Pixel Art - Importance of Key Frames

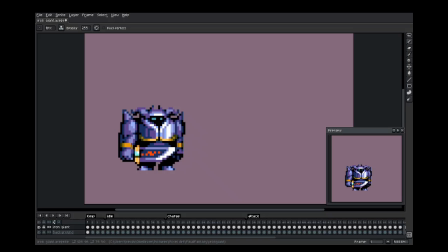Hey there, pixel artists. Alright, so I'm back with another video, and in this one I want to talk about the importance of keyframes. So let me just play this animation for you guys real quick. A lot of you seem to like this animation when I post it on Blue Sky, so I really appreciate that.
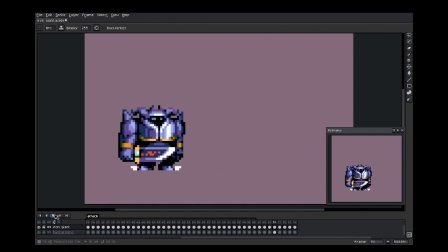But anyways, so yeah, he just does this jump slash and then he returns to his original position. But anyways, so I have his keyframes broken down here. So basically he just stands there and then he charges his sword, jumps into the air, and then he slams it.
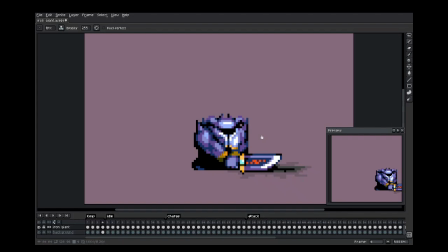But the reason why I think the keyframes are very important to have before you start adding in extra frames is because they basically are going to keep your animation smooth and consistent looking with the proportions and the motion.
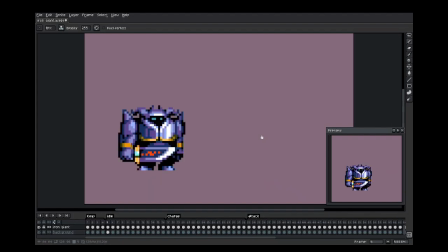So like if you were to try to do this straight ahead, right? Like he's gonna start here and then he's gonna end up like jumping and slamming his sword and like landing over here.
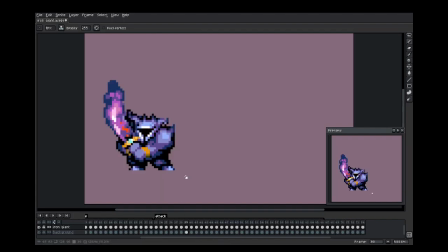If you were trying to do it straight ahead, it would be pretty difficult because you might have him like jump and then you might make him jump too high
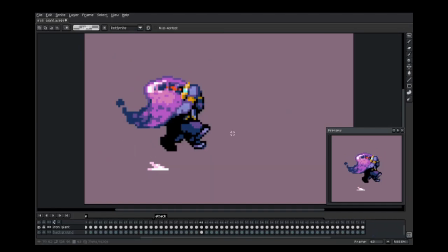or like too far or whatever, and then like by the time he gets to the landing spot, it's just gonna be a garbage like jump motion that you want to avoid.
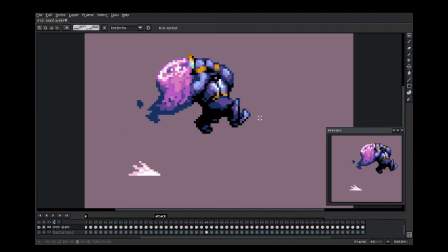So let me see. So like, this might look kind of nice, but then when he lands, it's like, yeah, what is that like? Yeah, so you want to avoid having too many frames early on and trying to do straight ahead.
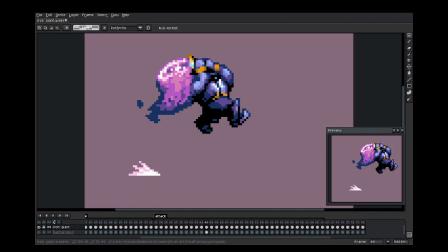Like that's not what you do for this type of animation. Straight ahead does work for something like the fire, for example.
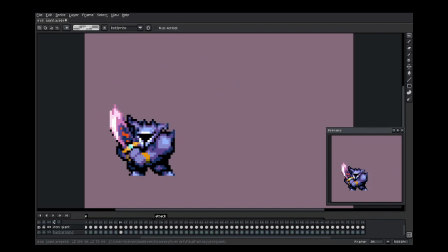Like right here, you can actually, there's no real need for keyframes. I don't even think there are keyframes necessarily for this fire animation.
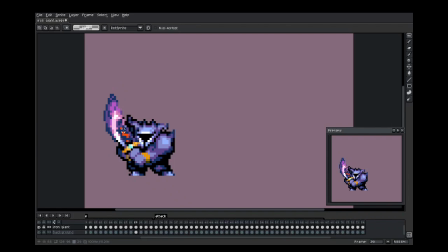But like all these little blobs of smoke, you can actually just go frame by frame and just use like basic physics to make the smoke rise and then just shrink. So yeah, that's a little different. You don't need keyframes for that.
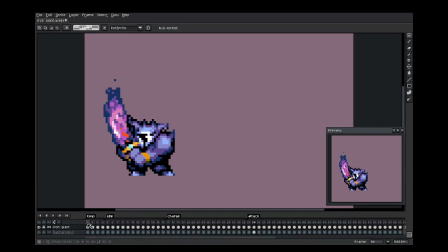But the jump motion, like basically this whole jump motion and the slash,
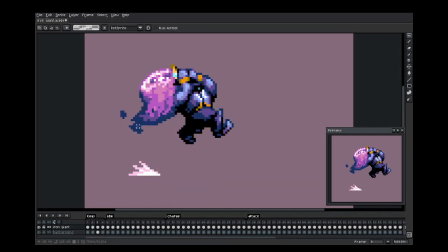yeah, you're gonna need that to serve as a guide when it comes to adding in your extra frames. So like, I like to just take my time with the keyframes first, make them look really, really good. And then once I have the keyframes like pretty polished,
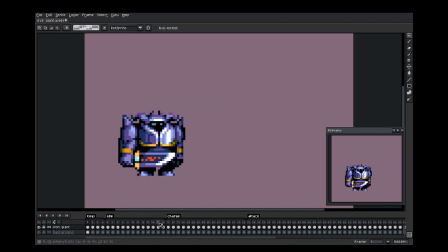then I start adding in like one in between frame at a time. So like from here to here, that those are two good keyframes, but it's too snappy. So I'll just add a little, where is it? Right here, I think.
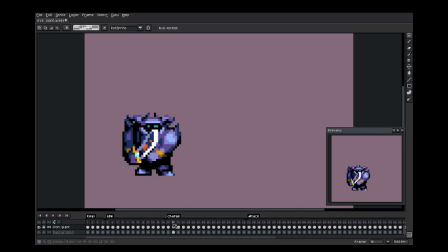Right here. Yeah, so I'll just add an extra frame in between. So now it's like a little more smoothness to the switch between the key poses.
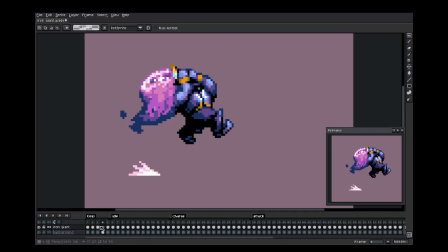And then for the jump, that's too snappy also. So I'll just add another frame in between there as well. This one.
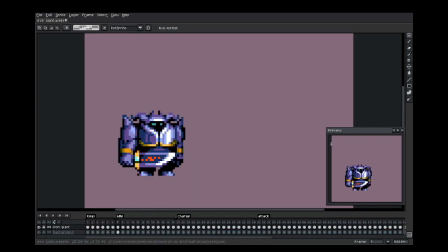Whoops, is that? Let me see. I feel like I accidentally moved it like too high.
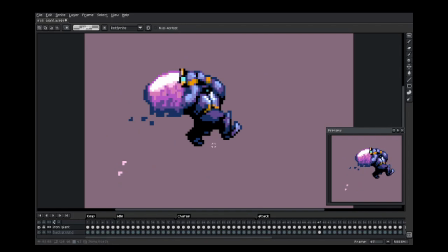Yeah, okay, I didn't fix it.